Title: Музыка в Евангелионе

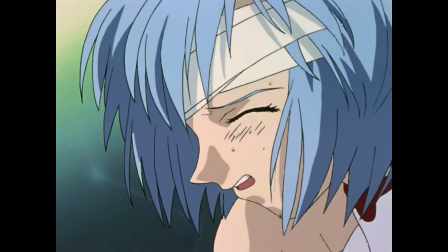Наверное, с первой серии сложно оценить всю красоту этой музыки, но на протяжении сериала, за время,
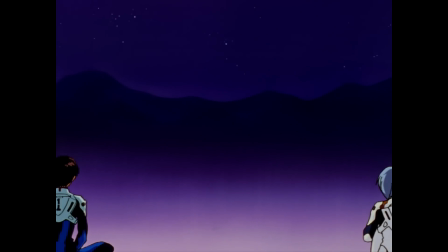пока мы сближаемся с персонажами, она начинает производить больше эффекта и окрашивать сериал все ярче.
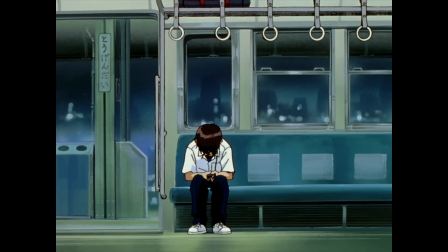Ну или, если оно того требует, делать его мрачнее и тусклее. Можете представить себе сцену с поздравлениями без музыки?
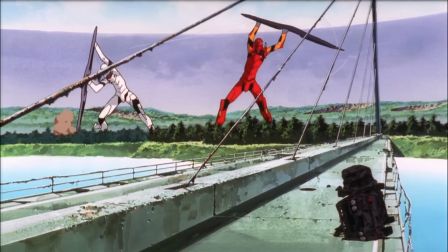Можете представить себе битву Аски с серийными ангелами без Баха? А сцену комплиментации без Камсусра Тода?
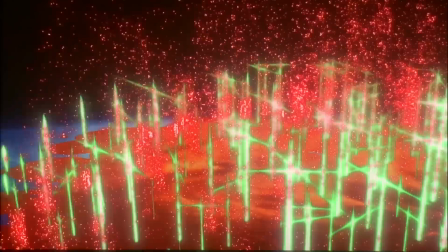Минимум половина впечатления от этих сцен держится только на музыке.
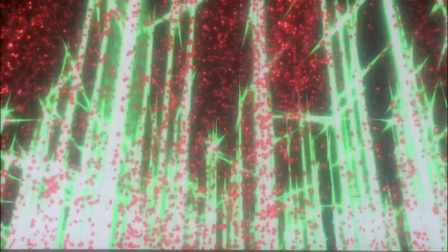Как раз она и ответственна за то, что во время какой-нибудь сцены мы можем ненароком уронить слезу.
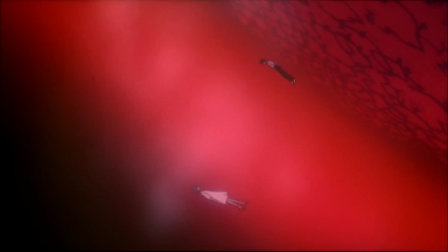Очередное подтверждение, насколько важно написать хороший саундтрек. Наверное, единственная проблема музыки Евангелиона — боевые темы.
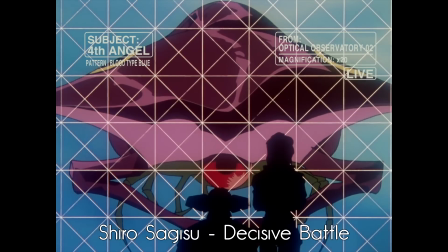Нет, ну я конечно понимаю, что Decisive Battle — это прям айконик, причем настолько, что в Шин Годзилле Сагису используют аж 5 разных версий этого трека.
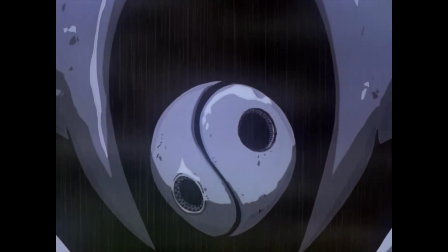Почти каждый раз, когда появляется ангел и начинаются боевые действия, играет Decisive Battle.
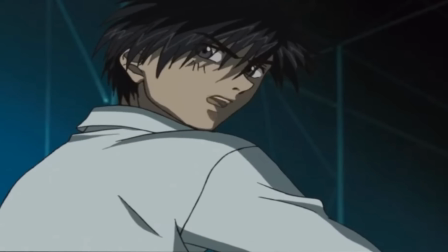Неплохо как бы, но я не могу не сравнивать это с саундтреком Стальной Тревоги, где боевые темы, как по мне, на голову выше, чем в любом другом аниме.
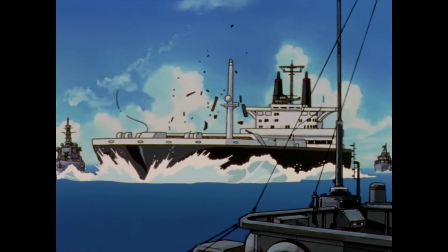Правда, скорее всего, это из-за того, что я утенок. В остальном у нас остаются еще темы Евангелионов и, ну, всякие другие.
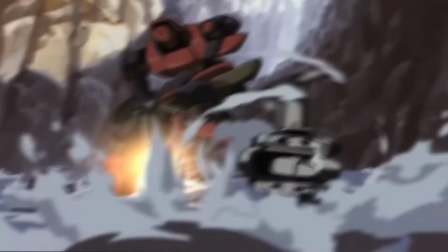И в этом и проблема, что все остальное затмевается стендаутами, в отличие от той же Стальной Тревоги, где почти каждый трек был запоминающимся.
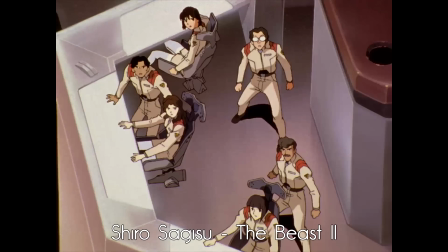Под боевыми темами я, кстати, не подразумеваю подобное. Это сцены настоящего ужаса и террора.
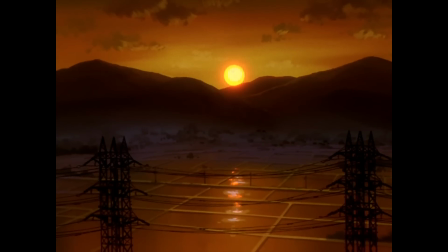Как бы то ни было, суть Евангелиона никогда не была в битвах больших роботов, так что все это без проблем можно принять как должное.
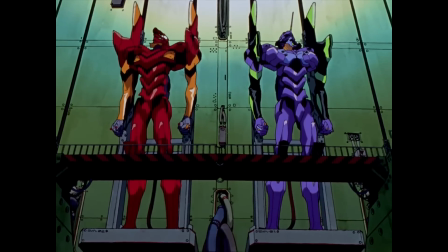Единственный по-настоящему выделяющийся бой в Евангелионе – легендарная 62-секундная битва.
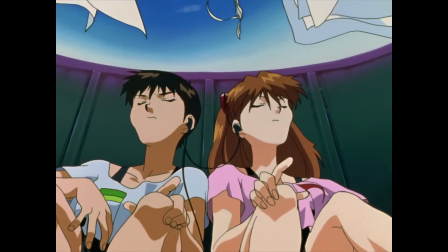Мало того, что это в принципе моя любимая серия и, наверное, пик Евы периода ситкома,
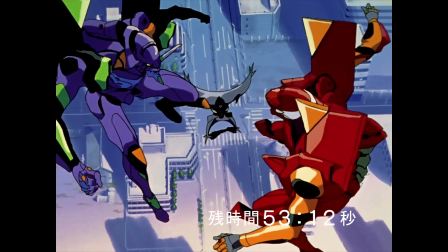так в ней еще и присутствует одна из моих любимейших сцен за всю историю аниме,
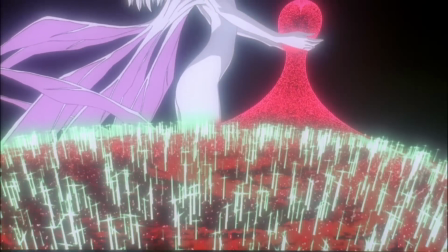которая уступит разве что сцене комплиментации и той самой, на крыше.
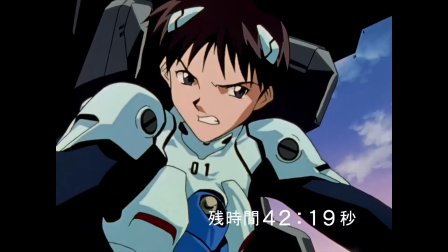Во время этой сцены, помимо синхронных действий Аски и Синди, которые показали нам незабываемый танец Евангелионов,
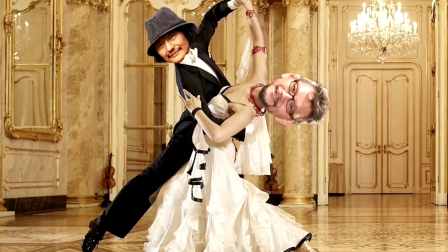за кадром еще танцевали Хидеаки Анна и Широ Сагису, которым также пришлось подстраиваться друг под друга,
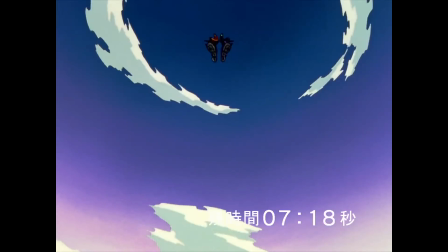чтобы подарить нам эти незабываемые 62 секунды.
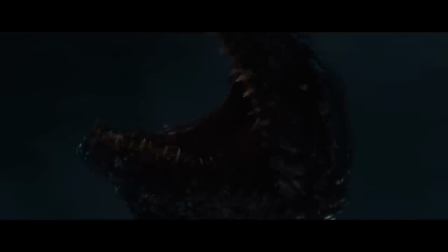Вообще их дуэт настоящая имба. Я посмотрел фильм «Шин Годзилла», который был срежиссирован Анна, и музыку для него писал Сагису.
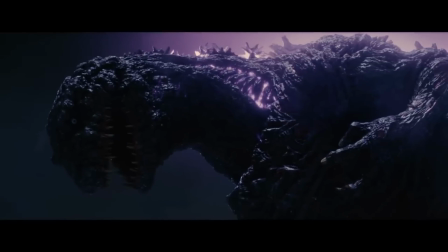И я все еще поражаюсь его таланту.
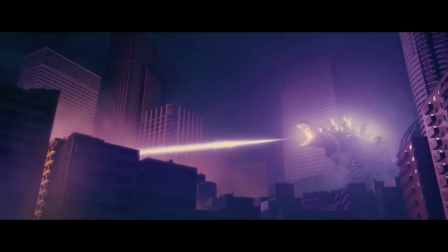Фильм, наверное, был бы не так хорош, если бы не сцена, когда Годзилла начинает фигачить радиоактивным лучом и врубается опера.
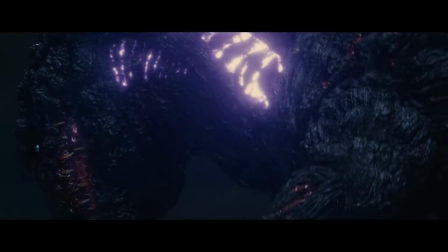Тут я весь застыл. Еще одна примечательная деталь — «Hedgehog's Dilemma».
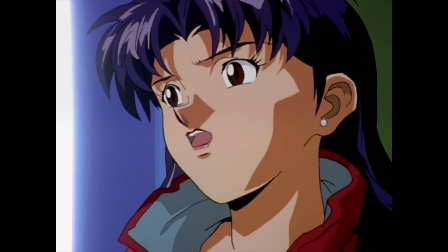Первый раз мы слышим этот трек в одноименной серии, и все последующие разы, когда мы будем его слышать,
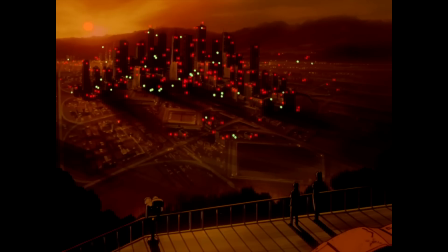он играет только во время разговоров персонажей по душам, тем самым олицетворяя их сближение, или скорее попытки сблизиться.
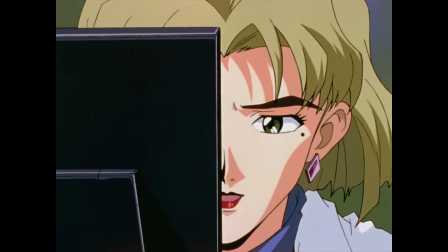Да и это, в принципе, наверное, самый приятный уху трек в Евангелионе. Может еще Barefoot in the Park.
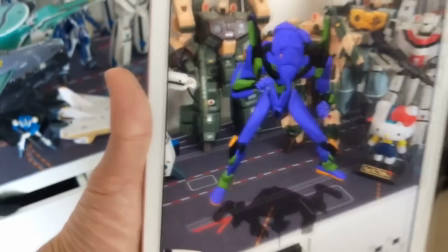Может быть еще Мисата. Ставь лайк, если тверкаешь под него.
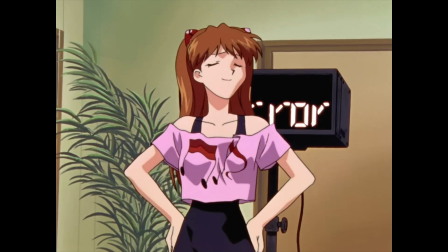Этот трек вообще станет воплощением мирной повседневности, которую представляет из себя Ева после прибытия Аски.
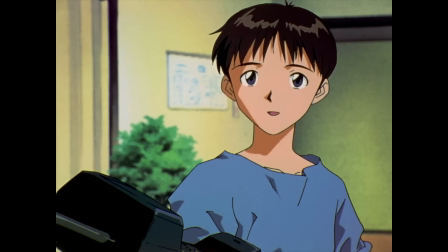Ты понимаешь это, когда в 22 серии Аска, Синзи и Мисата впервые за долгое время собираются вместе в ее квартире.
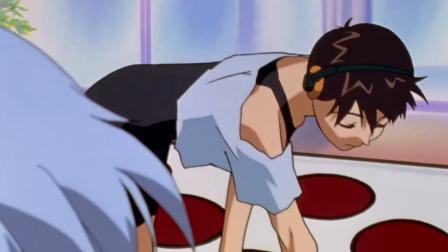Ты сразу вспоминаешь моменты, когда эти трое старались сблизиться и понять друг друга.
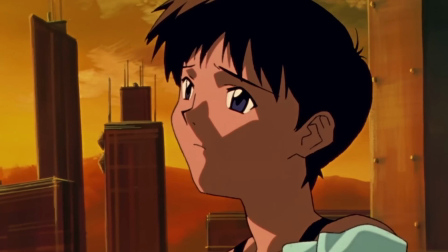Можно даже сказать, весело проводили время. А сейчас?
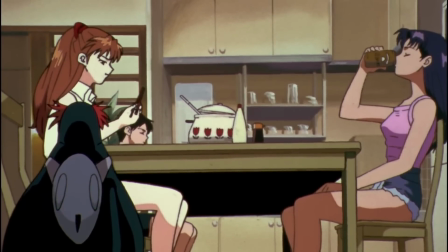Без музыки эти кадры воспринимаются совсем по-другому.
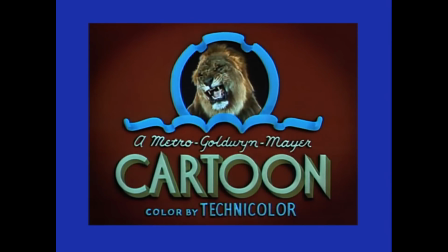Чтобы развеять эту мрачную атмосферу, вам никогда не казалось, что тема Аски, когда ее впервые показывают, звучит как что-то из Тома и Джерри?
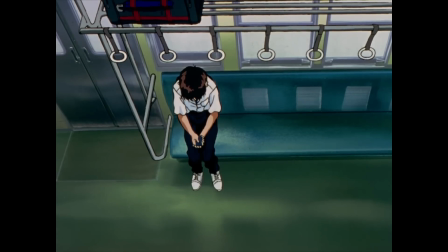Четвертая серия почти полностью лишена музыки. Единственный ост, что там есть — Hedgehog's Dilemma.